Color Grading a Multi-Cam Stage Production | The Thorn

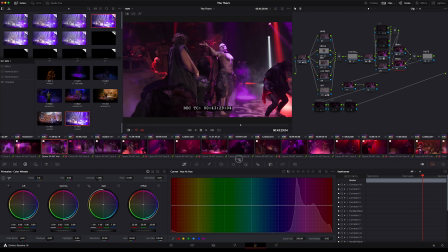This has been my attempt to try to break this down as simplified as much as possible with as many multi-cam sections as there are and trying to kind of do
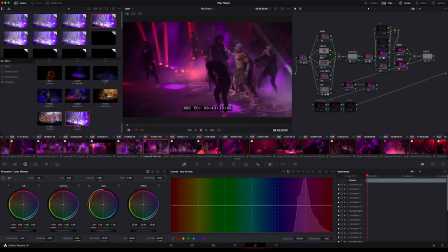broad strokes across first and then come back through and do some matching without these remote grades transitioning all the way across scenes that are being used like we just saw all the way you know up and down the film they're a little more localized in the way the remote grade version translates.
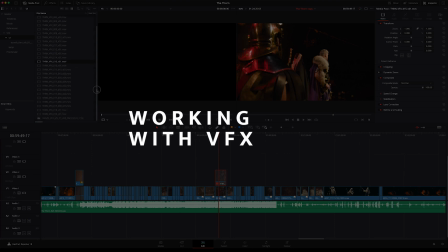In the project we did have a handful of visual effects shots that we needed to do, mostly painting out cameras and such.
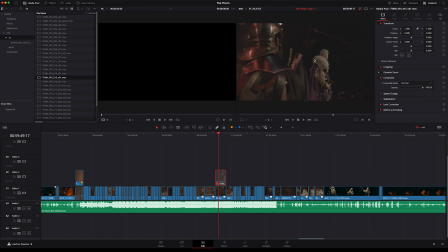If we turn off the raw grade, you can kind of see this boom arm and a camera up here. And so then we get those painted out with visual effects.
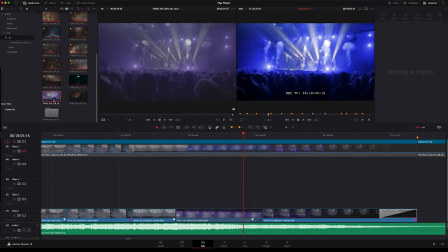I import them into a visual effects folder here. We would drag and line it up.
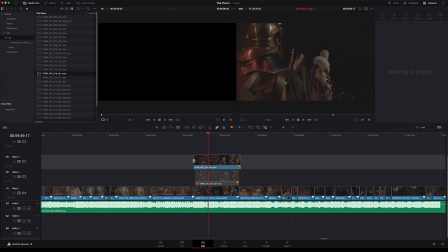And then this had handles on either end, a little extra. So we would trim those off. And then because I graded on the original shot, we could just reapply that grade and it all came through just right. Then I turned the other layer off so that in color, we didn't get mixed up between the two shots.
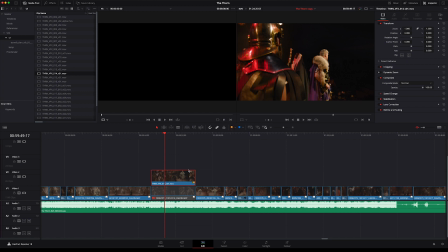And I also tagged any visual effects with a little yellow flag, just so I could quickly sort and find them if I needed to in the color page.
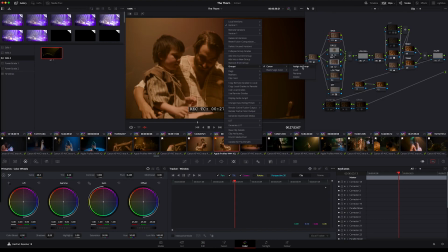When replacing visual effects shots, I make sure the new clip also gets assigned to the group that the previous shot had.
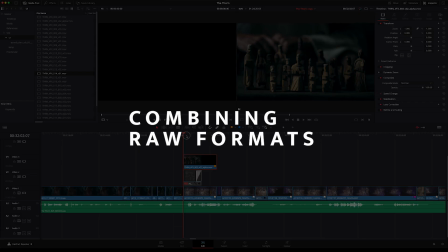This visual effects shot wipes from, this is black magic footage,
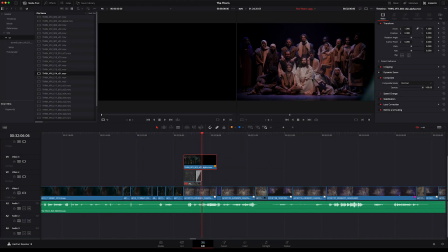over to the Canon footage from the stage production. It doesn't work very well to do a color grade between the two different camera formats with the different conversion settings and whatever. So this worked really well to have the alpha matte version, which just revealed then the shot we had underneath.
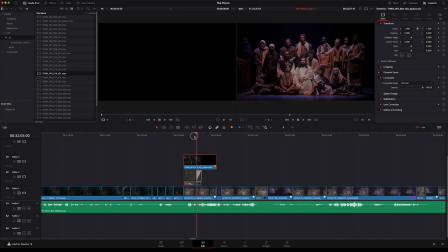And we were able to keep those two separate, but then still blend them through the visual effects as the director wanted.
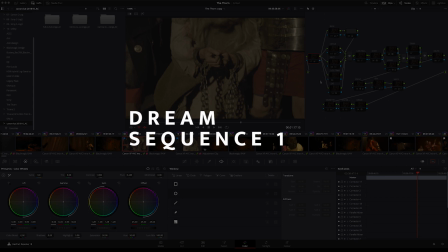One of the special effects sequences we had is this opening sequence.
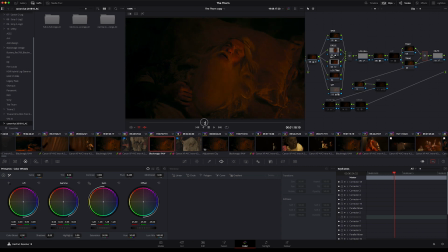The character John is having a dream. This is the raw version here, and then we added a conversion let for Canon to get this back into a working space.
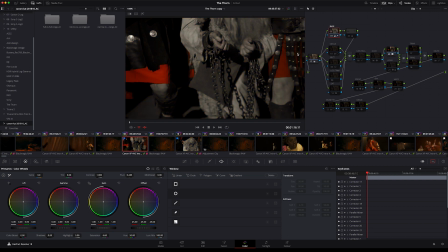Here we brighten it up, and then for this we want to do a special treatment where we did everything black and white except for the color red, but it was popping a little too much so we darkened that back down to be a little more muted. And then one of the things I added was a zoom blur and added a center exclusion
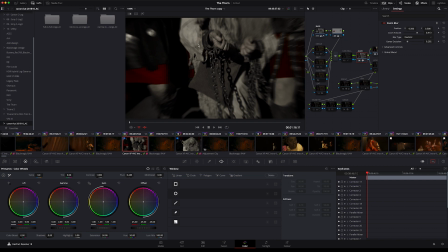here so that it doesn't cover the whole image and allows his hands and some of the middle to still be focused on and not be too distracting. I also added a prism blur to give a little more distortion, especially here on the edges. And this was set to only be in channel one, not all three channels.
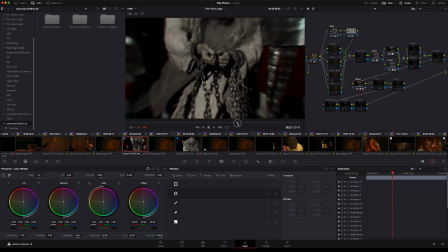We did add some distortion on the edges to provide a little more of that kind of dreamy off balance feel. And then based on director's notes, we wanted to dim it down a little bit more to match and also warm it up before and
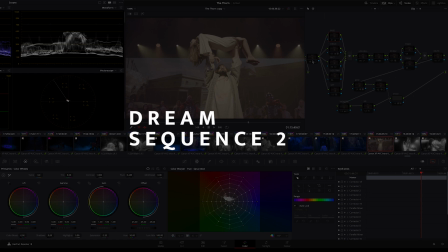after one of the areas in the film that has some heavy effects applied is a kind of flashback,
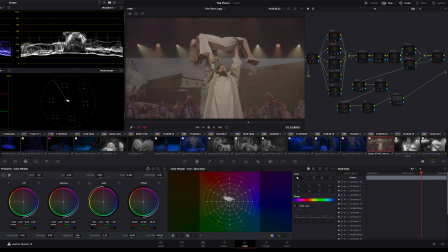a little bit of a dream sequence. And so we're starting with some of the regular footage here and then basic conversion in, uh, into 709.
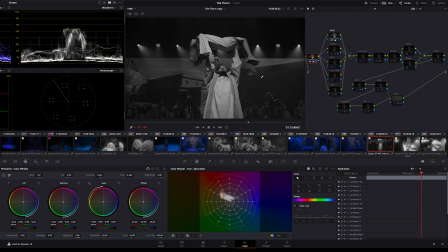And then we wanted to do a black and white look for this one to help set it apart. And then because it was a bit blurry. I also did a power window here and some sharpening to bring some focus into the middle area. Then we have a tilt blur that's applied from the effects panel
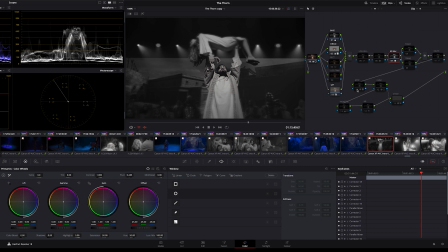and we applied a glow to the area. We're going all out dreamy flashback. Then we have a radio blur to kind of blur and smear out these edges. And in that I did a power window to exclude
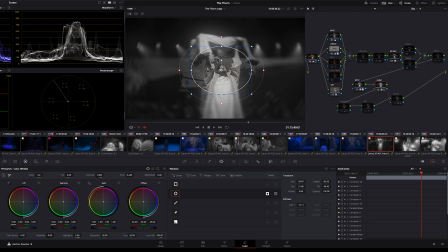the center to help continue keeping the focus here without blurring out the whole thing. Also added in a touch of vignette on the edge and then using that same power window mask, applied that into this other channel that we also did a smear so that as it plays,
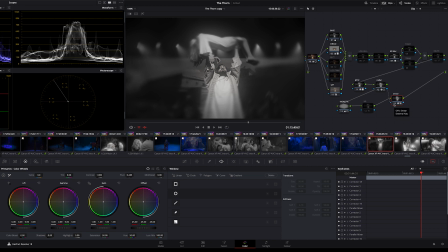it has a little bit of a kind of a ghosting, smoothing effect on the image.
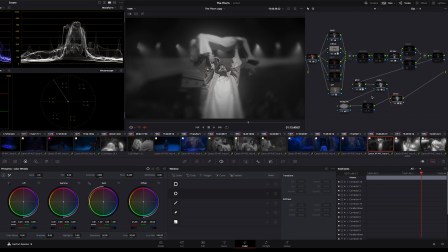It takes a little bit of processing to get this, get this clip to render out, but here's the before and after, and we did this to a number of shots here in this sequence with some slight variations as necessary to each of the shots.
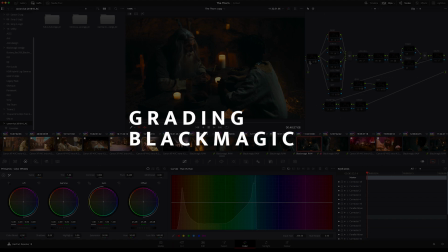Honestly, these cave shots didn't need a lot of work. This is the image with the basic camera lot that we started with.
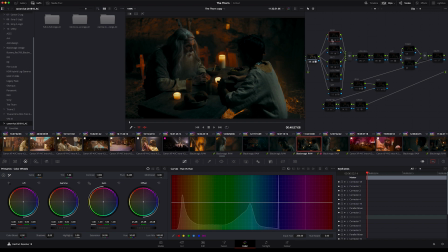And then, so just some basic correction and then some color tweaks, I did use one power window to slightly brighten up the center and then to darken some of the edges just to draw your attention back a little bit of saturation here and then a glow just on these candles to add just
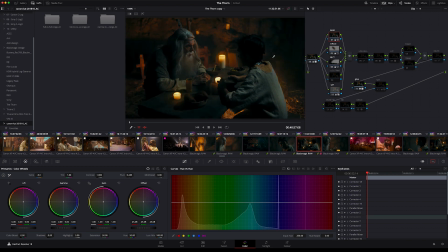a little bit of pop and so with just a few minor tweaks it helps enhance but it's it's really not doing a lot of work we're just barely adding to what was there we had a great starting point to work from here's an example from the cave scenes of the treatment we did
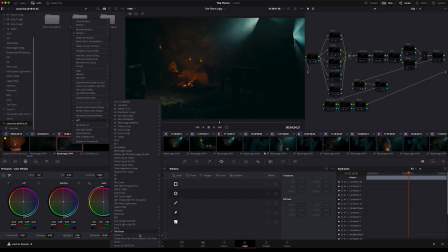here this is using a camera LUT that they used while filming to get this converted over into Rec. 709 to start with. And then just a starting pass here, getting some color adjusted, a little bit of saturation.
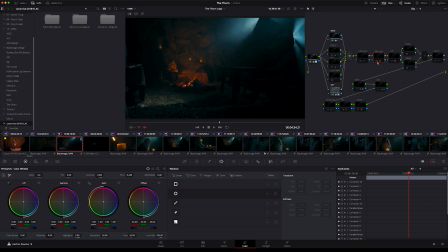I did it on some of these scenes where you can see this moonlight coming through in these angles is add the effects light ray effect onto this clip. It's just to kind of add to what's already there and then a subtle glow to the firelight before and after.
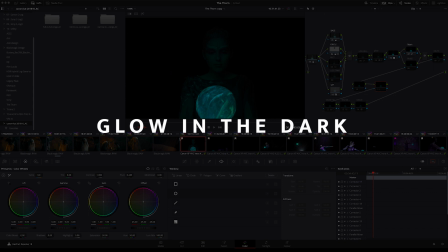There's a signature moment as they're talking about creation in the story. It has this orb.
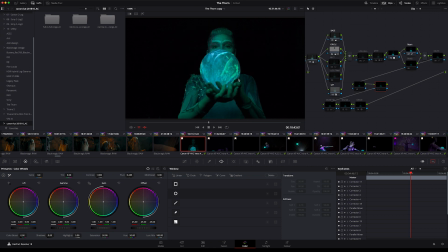And so after doing the other corrections and basic grading work, I added a glow effect.
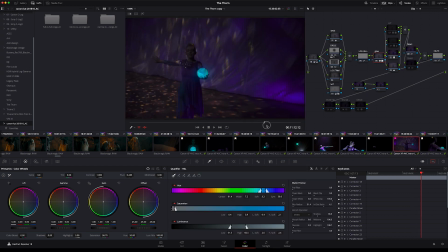And you can see in some of these other shots as she moves around, there's a subtle glow effect applied to help it stand out as she's moving through the sequence. I used some of the qualifiers here to limit it down. Just so it would only be on the areas that would select this color and this brightness and turn down even the selection of
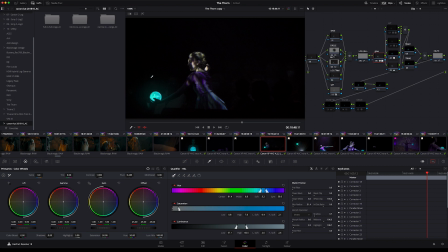shadow over here so that we're just selecting this area without having to draw any windows and tracking.
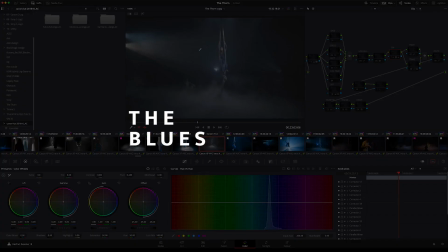For some reason, some of the stage lighting that was supposed to be a little bit more of a royal blue came in as a purple with the way the cameras rendered the color.
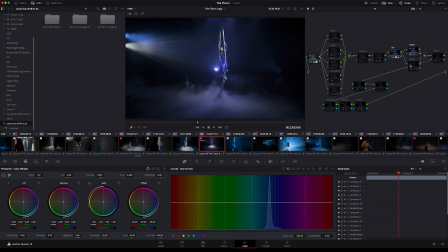I didn't actually do a whole lot to this shot except to go in and tweak using hue versus hue to get these shots a little more towards the color of blue that they were supposed to be. So just by selecting a little bit more of a teal color.
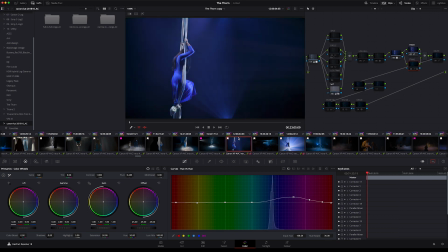And then, of course, we had to go through each one of the shots and go through and tweak the adjustments as
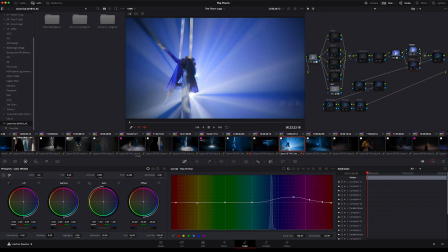the color changed from the wides to the close ups and get all these blues then to match across.
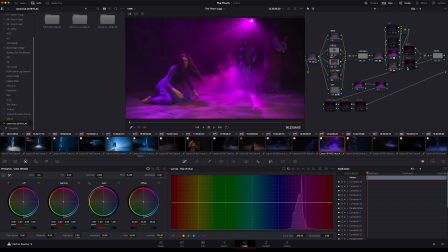But this definitely was coming through with a pretty magenta purple hue right off the bat. I mean, this is no color at all applied and you can still see how it's coming in raw. and so that was just something we worked with the director
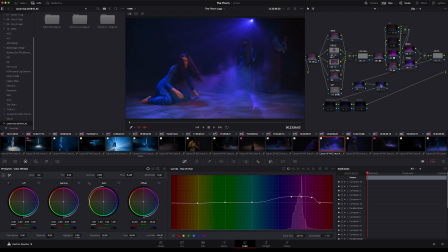to take a couple of nodes here and shift that back using the hue versus hue okay so when this one got converted over we
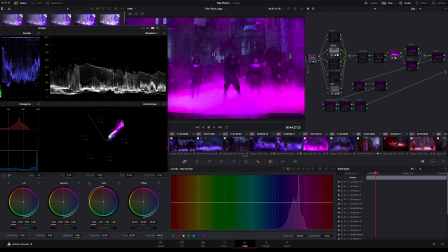were also finding here that this magenta pink color is coming in really really hot and oversaturated for the image so
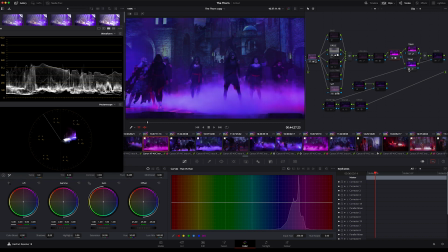did a couple of corrections to pull that way back and then also correcting that back into more of a blue-purple than a magenta-purple,
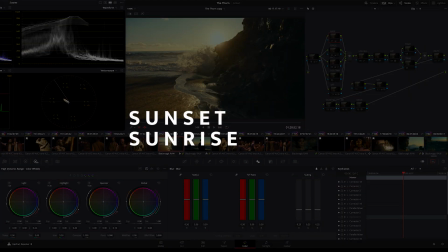which is closer to what the director was looking for. One of the sequences in the movie is this exterior scene by the ocean.
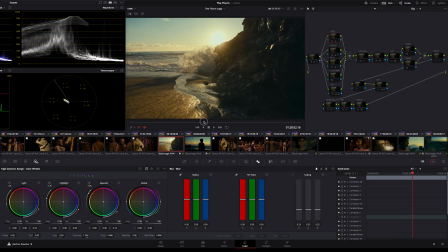It's beautiful. And the trick is they shot it on the west coast and it needs to play as a sunrise.
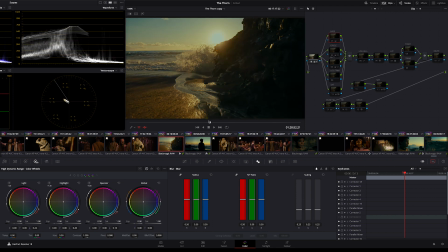And some of this was shot a little out of order. So trying to help this fit in, we darkened some of this down because we still need this to kind of cut with a shot like this. So we're going to bring it down, darken some of these edges, you know, put a little more blue back in the sky and the blues helped play a little more sunrise,
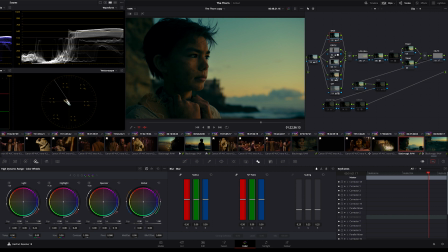you know, plus a few little windows to bring some focus to where we want to be looking at.
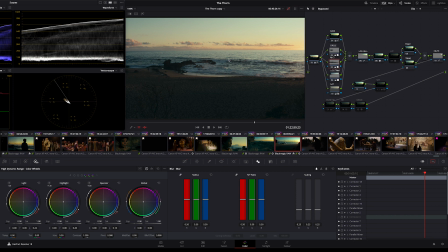This is before. So we definitely have a lot of shadows here on the beach and not a lot of saturation and color up here in the sky. And then added some power windows to highlight the beach.